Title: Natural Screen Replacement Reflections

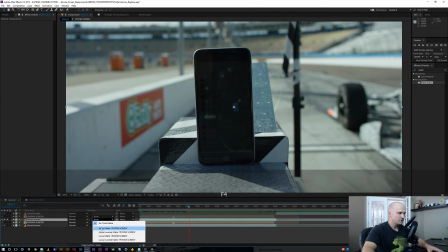(16:37)
So let's solo this. Let's switch it over and let's make it an alpha matte since we have the alpha of our track.
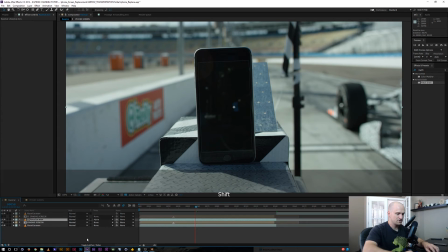(16:46)
And what I'm going to do is just sort of switch through my blending modes here until I find a mode that I like.
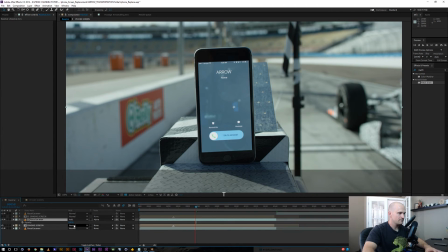(16:55)
Let's see, and what's that? That's add. Add's always nice. And maybe I'll just tone it down just a little bit here.
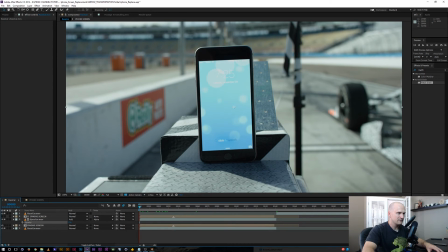(17:02)
But what that does is it kind of, it's a little bright right there. Let's go ahead and adjust our levels real quick just because it's a little too bright right there.
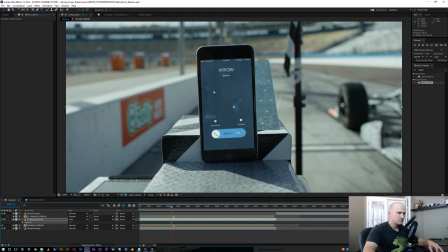(17:15)
Got our reflections back in there. Let's put our add, and we're having a little bit of the white of the phone show up back there.
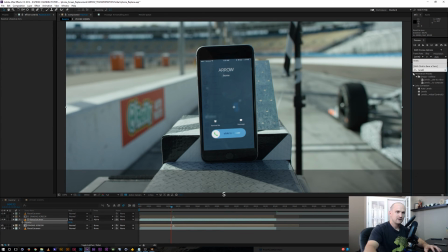(17:21)
So let's go ahead and again, I'm just gonna add another levels.
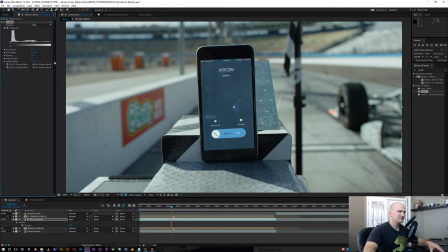(17:25)
I'm gonna bring down the whites a little bit just so we don't see these actual phone numbers back there from the original footage. So I'm just gonna bring the whites down a little bit, crank up the darks a little bit. So now we still have those reflections in there,
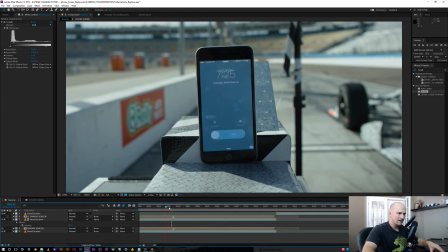(17:42)
which look nice, but we just don't have that hot white part. So let's see what it looks like when it drops down. Awesome. So yeah, those are all from the original footage. And this is just kind of to taste however you want to mix it in from here.
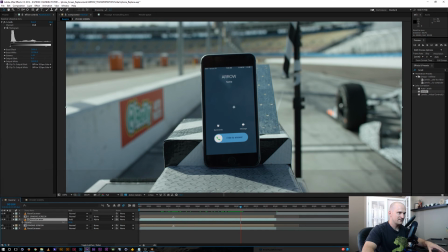(17:57)
So let's go ahead and just drop it down the opacity a little bit.
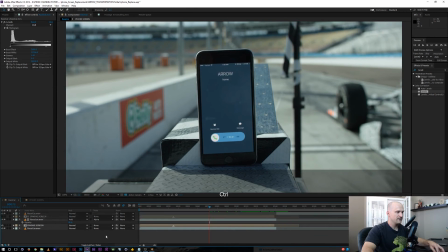(18:04)
All right, and it goes off screen. So let's go ahead and I'm just gonna RAM preview this and we'll see how we did.
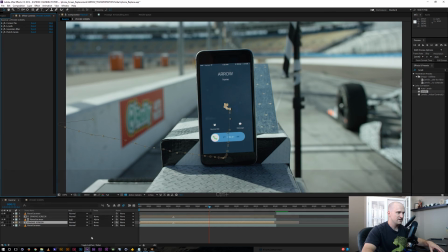(18:10)
Let's go ahead, I'm gonna turn on the match grain again just to get everything to blend in a little bit more, and let's take a look at that.
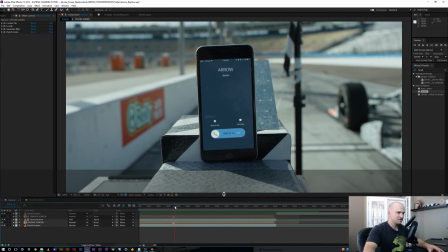(18:19)
All right, cool. So the only thing I would say is our smudge layer turned more into a little bit of a circle here.
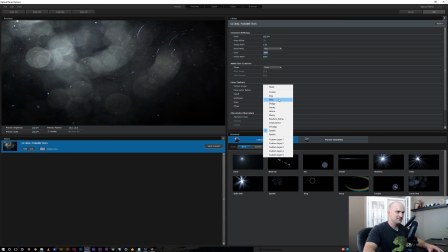(18:25)
So just real quick, let's switch this back to something that has a little bit more detail on it.
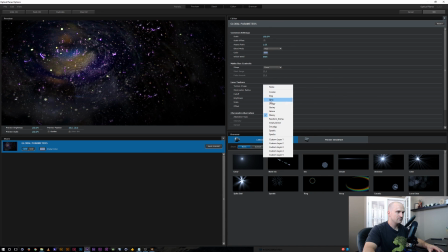(18:34)
Ooh, maybe not that much.
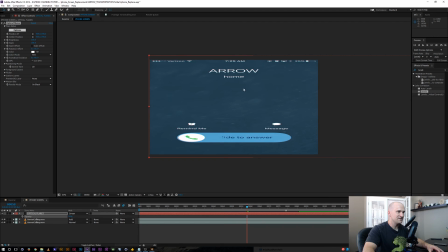(18:38)
And let's just go back to good old smudgy. All right, cool. So smudge looks great. Yeah, those large dots were just a little too distracting. I might even bring it down just, oh, so subtle. We don't want to overdo it.
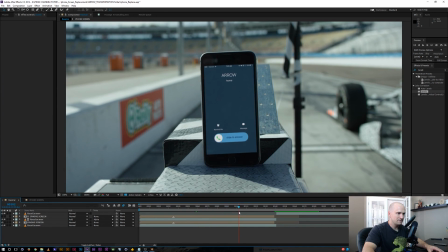(18:56)
And that'll just help it a little bit more. All right, and there we go, guys.
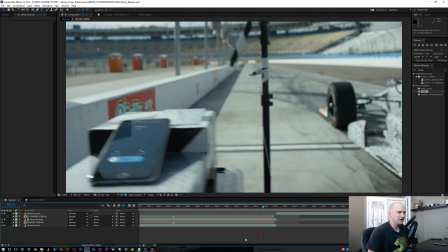(19:01)
There's our plate Compton with a little bit of visual effects, a little bit of motion tracking.
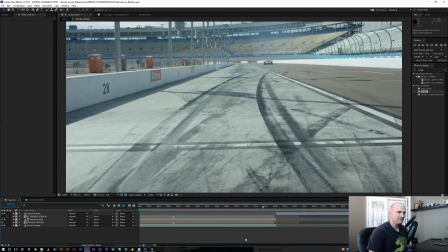(19:08)
We replaced it with our phone call footage, and no one is the wiser. And there we go, guys. Got a little bit of a hard track there at the end, fighting those reflections. But if you kind of manually add those corner pins to where your cell phone footage is supposed to be, you should be good to go. If anyone has any tips on that for me and how they would approach getting around those reflections, definitely let me know. But ultimately, I hope showing that if you track a cell phone with, just on black without any tracking markers or anything, you can add those natural reflections back in and it can really sell any screen replacements that you have. So again, hopes that helps. I hope that helps. So I hope that helps you guys out. Subscribe if you want to see more. And I just want to say thanks to all the people out there giving, positive comments and asking great questions. And, I'll get to it all soon. You guys have asked for a few things. I'll get to that as well. And yeah, we'll just keep going, keep having fun, learning new stuff. And thanks again.
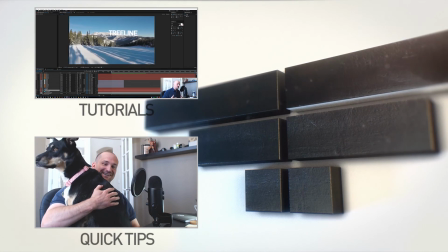(20:04)
I'll see you guys in the next tutorial. We
3D tracked it, and we have some Z space going on, and it just looks pretty cool.
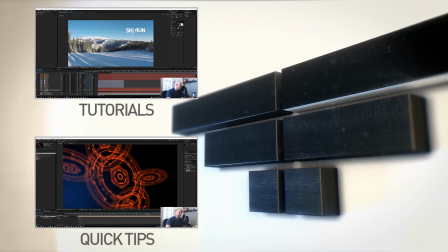(20:10) We're gonna have our beams follow it no matter where we reposition it.